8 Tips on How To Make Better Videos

So it makes sense to put the light on the window side. If I were to put my studio light on this side, it would look a little off because you see that there's light coming in from this side.
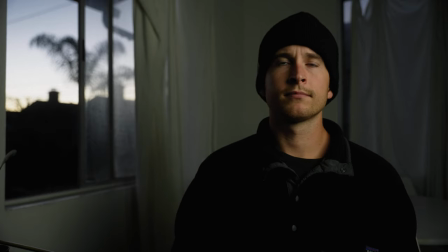262s
If I were to put the light on the other side, it would look fake and actually lit. This looks a little bit more natural than putting it on that side.
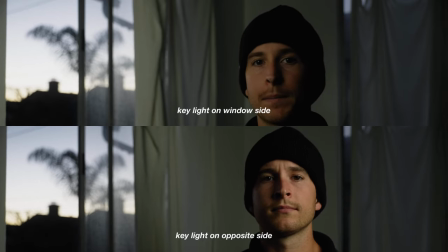269s
So mess around with that and basically just find motivating light and position your light on that side.
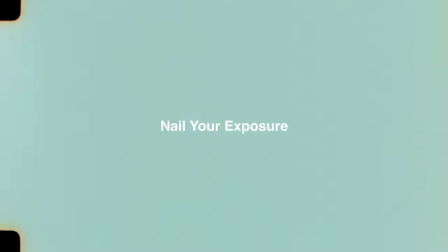275s
On top of that, you need to learn how to nail exposure. And beforehand, I simply thought it was just not crushing your shadows or clipping your highlights. And while that's important, it's a little bit more than that. With every camera, there's a base ISO for the certain gamma curve that you're using. With base ISO, it's super important to use with log because you get the cleanest looking image with the most dynamic range. And some cameras have dual base ISO, some don't. I think keeping your camera at the base ISO to get the cleanest looking image is super valuable and often overlooked with beginners. Another thing too is finding the middle gray value and you can use a gray card for this. I don't really expose this way. If you like exposing with middle gray, find the middle gray value for whatever log curve or gamma curve that you're using and start exposing with middle gray with a gray card. So for example, the way that I found out how to expose properly was shooting silhouettes.
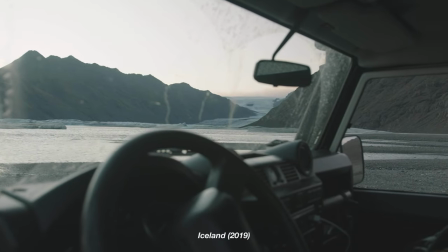323s
Amateur Thomas would try to get the shadows completely exposed, not necessarily exposed properly, but I was able to see every single shadow detail possible.
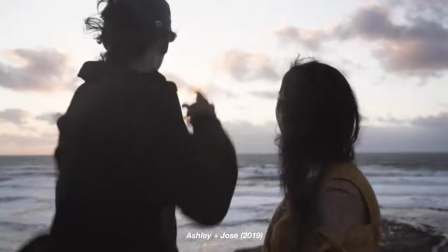331s
And that often meant that I was blowing out the sky. And when I went into post, I would bring everything down, but it just looked a little weird.
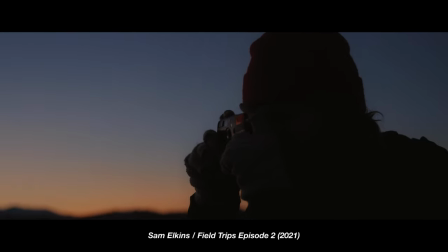339s
So over time, I started to learn how to actually expose properly and embrace those shadows.
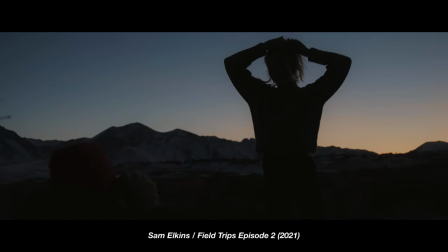344s
And now I'm basically exposing for the highlights, making sure everything's there. And if there's a silhouette in real life, there's got to be a silhouette on the camera.
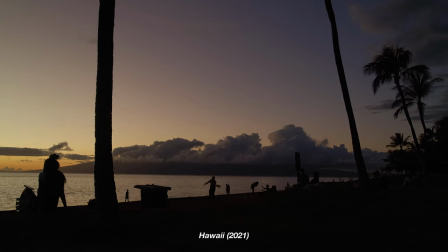352s
And I think that's one of the main things that I've learned is like, I'm shooting and I have my camera that I'm looking up at the scene, seeing what everything looks like, looking at the camera and trying to get it as close to natural as possible.
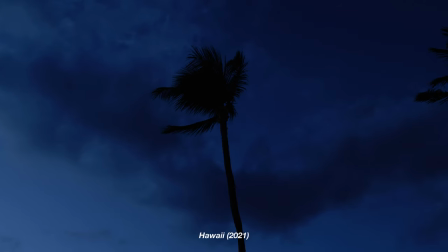363s
And silhouettes are a big thing for that. I recommend you go out and try to shoot some silhouettes and mess around with exposing for the shadows and for the highlights and see what you like more.
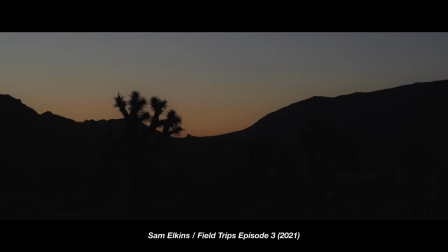371s
But oftentimes I think embracing the shadows is something that looks really nice. It brings a lot of emotion into your image.
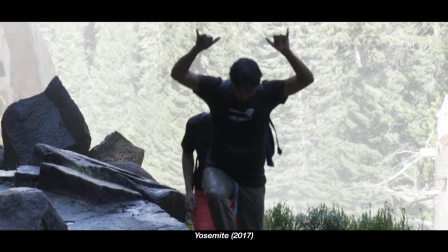377s
And I think it looks really natural instead of having all these shadows be super bright. Whereas in real life, it's not really like that.
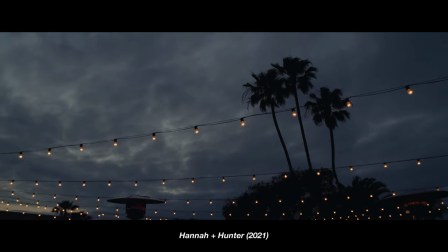384s
So there's different ways to nail exposure. You can use waveforms, zebras, and my favorite, false color.
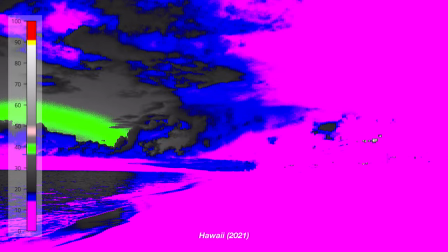389s
False color gives you color values for every single IRE. That's how you can find middle gray really easily.
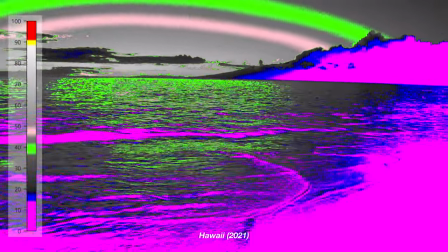394s
You can use zebras for the same thing, but false colors are super consistent. If your camera doesn't have it, just get a monitor with it.
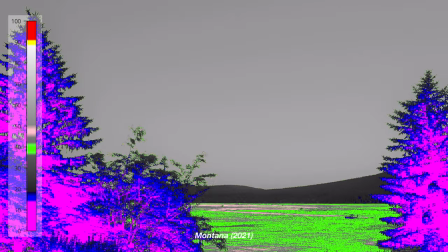400s
I have a monitor now that has false color, so I use that all the time, and it's incredible. But yeah, learning to nail exposure and use light to your advantage is easily the foundation of cinematography.
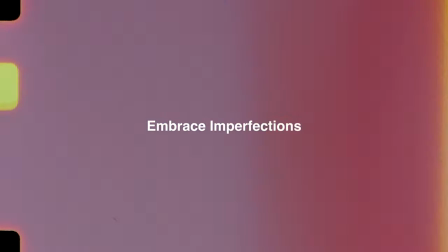410s
One thing that I've been learning recently is to embrace the imperfections. And this is really tough for a perfectionist. My whole workflow has to be completely dialed. But mostly when it came down to filming, if I didn't get the perfect shot, I scrapped everything. And oftentimes I was left with a couple shots that didn't meet my standards. Over time, I kind of learned just to let imperfections live and be as they are.
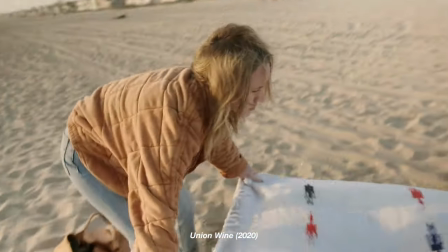430s
And imperfections could be, you know, lighting or handheld shake or head crop as I'm shooting.
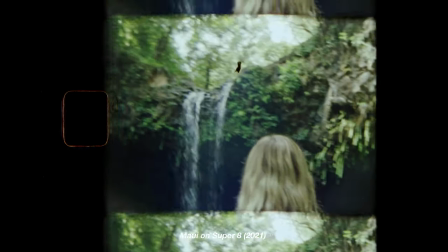435s
I think if your shot can tell a story and it looks nice and it's not taken away from your story, I think it's usable.
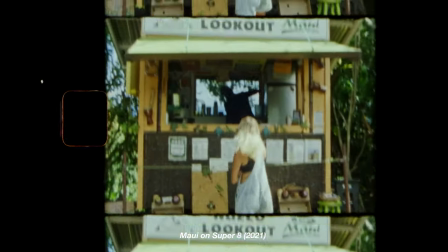441s
Honestly, I think I learned this from pulling away from the social media standard of filmmaking with all the transitions and everything having to be perfect.
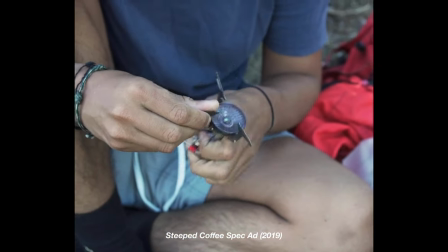449s
Life's not perfect. We're not perfect. And filmmaking is definitely not perfect. I think being able to let go and just let things happen and capture life as it is, is super beautiful. And that's one thing I've been learning lately. And I've been having a blast creating. Next up is my favorite tip of the bunch and it's editing while shooting. And this one's mostly geared towards running on filmmakers who don't really have a storyboard or a shot list to go by. But as I'm shooting, I am piecing together the sequence in my head. If I don't have the edit completely dialed or a storyboard, this works out great. So as I'm shooting at one location, I'm editing that whole scene in my head. As I'm getting establishing shots, mediums, tights, wides, as I'm getting everything, I'm reworking the order in my head so that when I get to post and as I'm pulling selects, I already know the order, how everything's going to be in the main timeline. So it just saves a ton of time in the end and it's also getting you familiar with the footage. So this tip has helped me a ton with field trips and the stuff with Sam and it's made my workflow insanely faster.